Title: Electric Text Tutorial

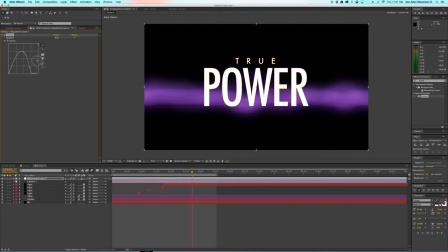1486s
Maybe this kind of purplish color looks pretty cool. Let's see how that affects the lightning.
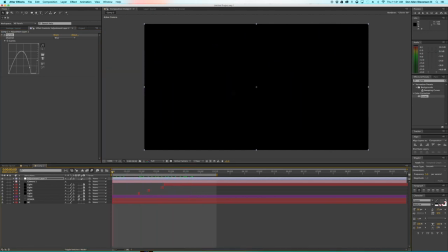1491s
Oh wow, that's also yellow at times too. Let's go ahead and preview this.
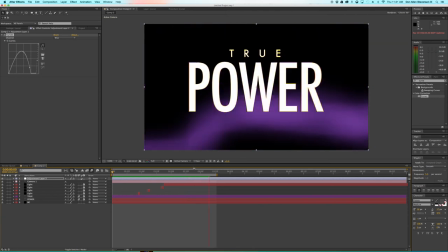1498s
Wow, that's a pretty cool effect. Kind of looks like Lakers or something. Power, boom, lightning, lightning comes in.
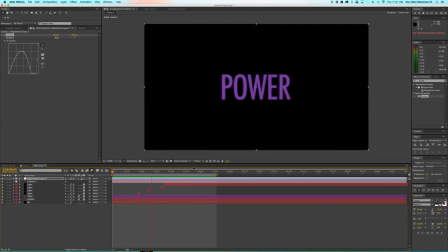1507s
That looks clean. I can work with that. Okay.
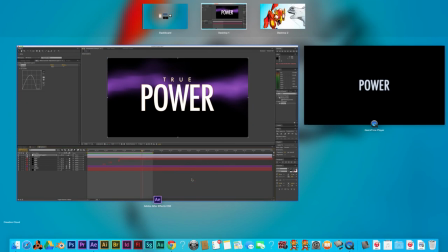1513s
This looks pretty great. Let's see how similar it is to this one.
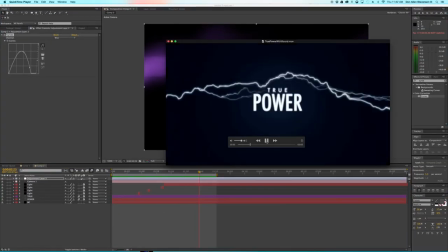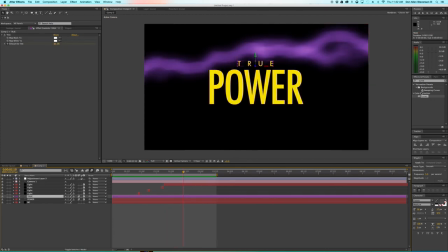1524s
Ah, last step, a glow. Going to add a glow to the text when it's finally growing in at the very end here.
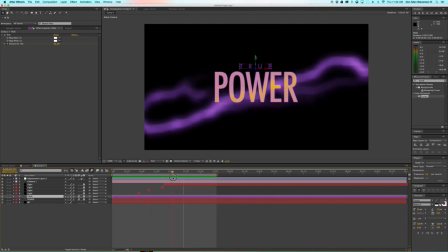1533s
And that's going to kind of push this to the very edge, make it look really pretty. So what we're going to do is we're going to select the power layer. We're going to go to our effects presets and search for glow. Great. Look for glow, look for glow. Stylize glow. You're going to drag it and move it on to the power layer.
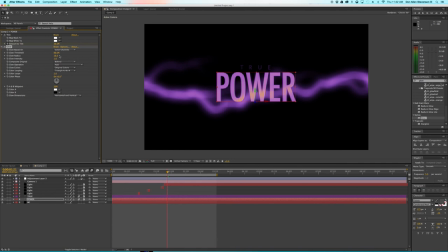1553s
And if you see here, we have a new effect that just appeared. You can change the radius.
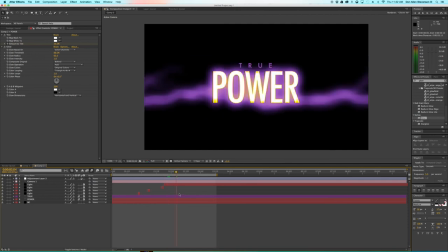1560s
Oops. You can affect the radius of the glow like this. You can affect the intensity of it. But all I want to do really is have it grow over time.
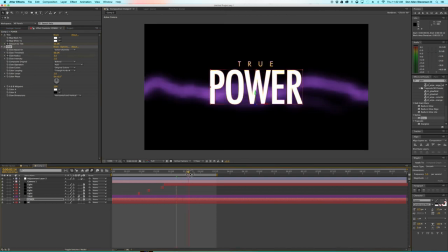1574s
So I'm going to start a keyframe at the beginning of the animation, move forward in time, and then drag the radius up.
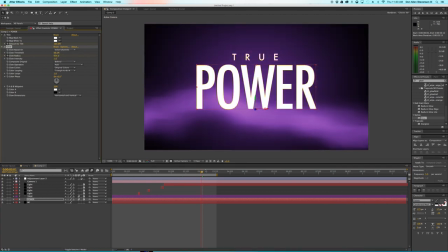1582s
And that's just going to add a lot of color and a lot of pop to our animation.
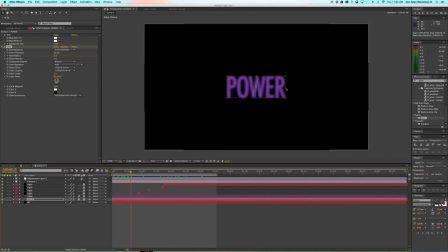1590s
Also, I'm noticing that this is kind of standing out too much against the purple. So I'm just going to grab the power layer and also hit T, the shortcut for opacity, and just drop the opacity just a little bit. So it's just more faded into the background. Okay, let's take a look. Power.
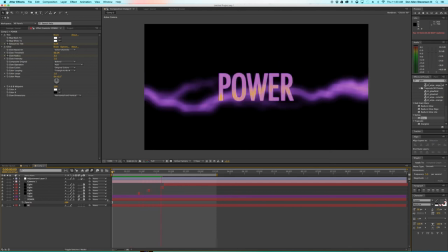1608s
Boom. Lightning hits. And it hits a lot.
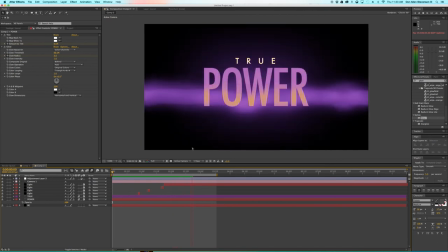1613s
And now we start to see the glow coming in, getting that yellow color from the lightning.
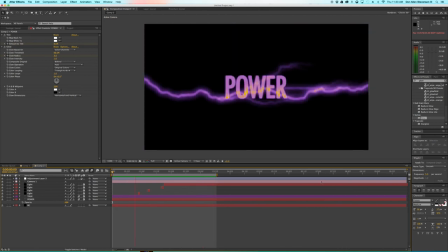1618s
Really cool effect. And I think we're good. So thank you for watching Procreate Con.
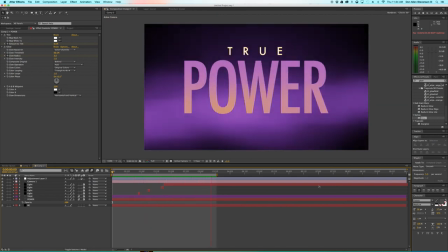1625s
My name was Don Allen III. And let me know in the comments what you would like to see in the future.
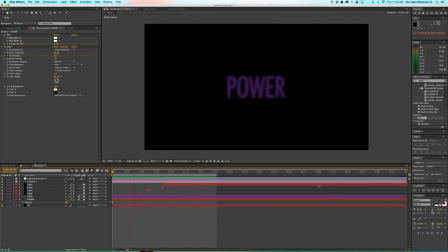1630s
Or just send me an email or text me. I don't know what you kids do these days. Just hit me up. You know? First episode. So. Let me know what you want to have in the future.